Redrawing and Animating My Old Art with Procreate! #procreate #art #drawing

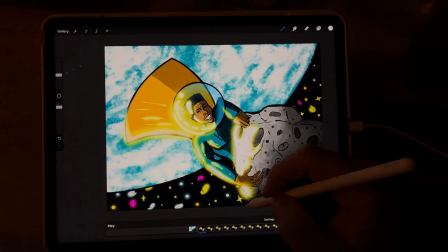(4:09)
I had to add other things though to create more of a visually appealing story.
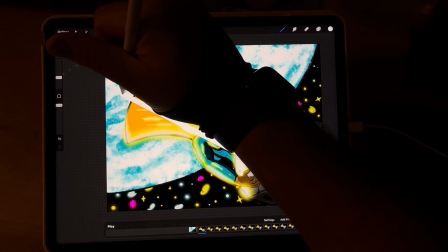(4:14)
I think this might have been the most difficult part of this entire process, was the motion lines, because I've seen these in animations before.
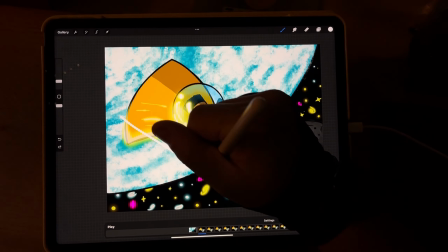(4:22)
I don't know if they're usually this big, but I wanted to create big,
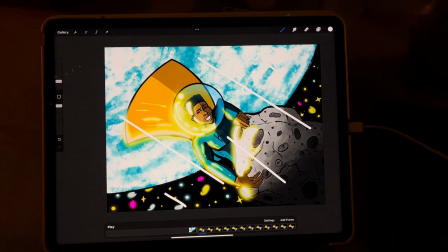(4:25)
bold white lines and make sure that they were lined up, but I also wanted to add kind of an irregularity to it,
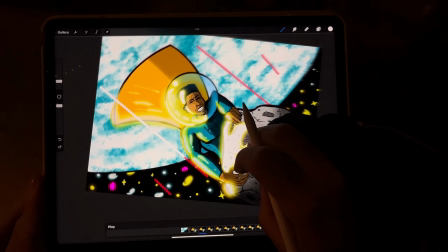(4:32)
so it wasn't just uniform motion lines going through, that it looked a little, I guess,
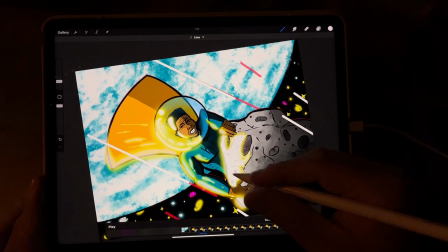(4:37)
shaky or not quite stable, because it's an unstable situation, and I wanted to translate that the best way I could.
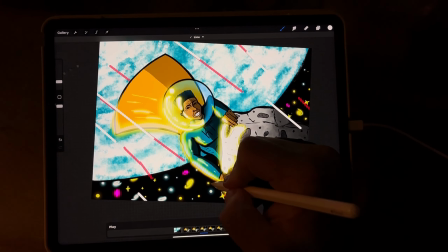(4:44)
I do like how they turned out. I'm not sure how I would go about it differently, but I think over time, looking back at this, I'll be able to kind of answer that question.
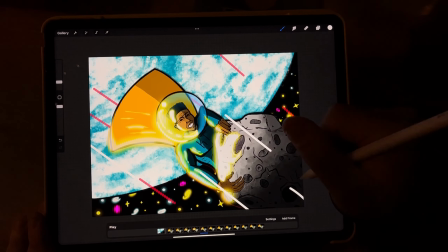(4:53)
The last portion of the animation process happened kind of spur of the moment,
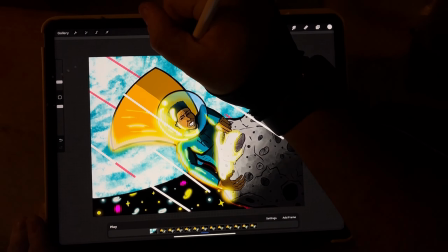(4:58)
as most wonderful things do. I was editing this video and I said, you know, we could add a little bit more.
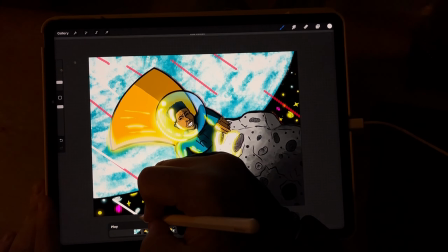(5:03)
Let's go a little bit farther into this. And I decided to add little pieces of rock going past him to give more movement, more motion,
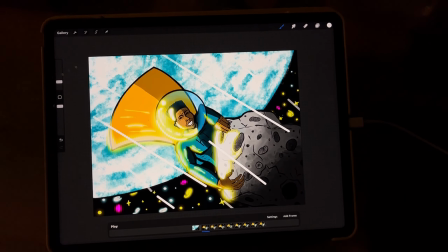(5:12)
and to create just a little bit more animation so it still constitutes as an animation and not the lack thereof.
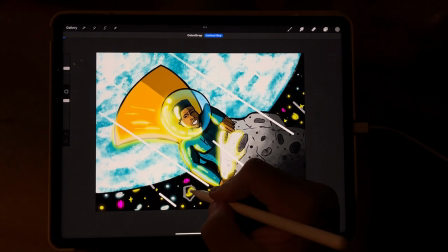(5:20)
For the sake of transparency, y'all. That's all I'm here for. But yeah, that's all she wrote.
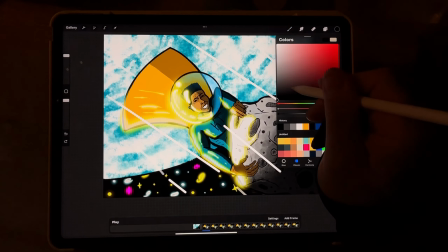(5:26)
So I'm really excited about this. This was a really fun idea, and I'm so happy with how it turned out. This is really unlike anything I've seen before from me. So I hope you enjoy it.
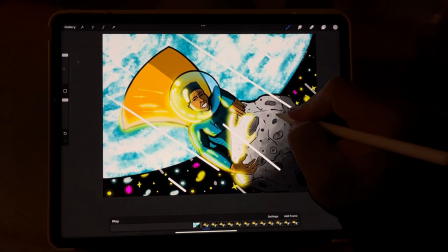(5:37)
I hope you enjoy a little animation. I hope you enjoy the rest of your day, and I will see you in the next video.
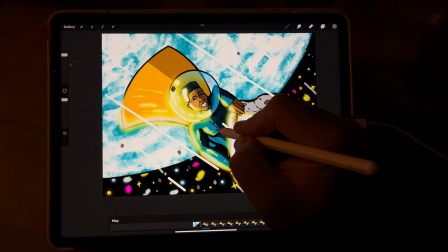(5:43)
Thank you for watching. See you next time. Stay cozy.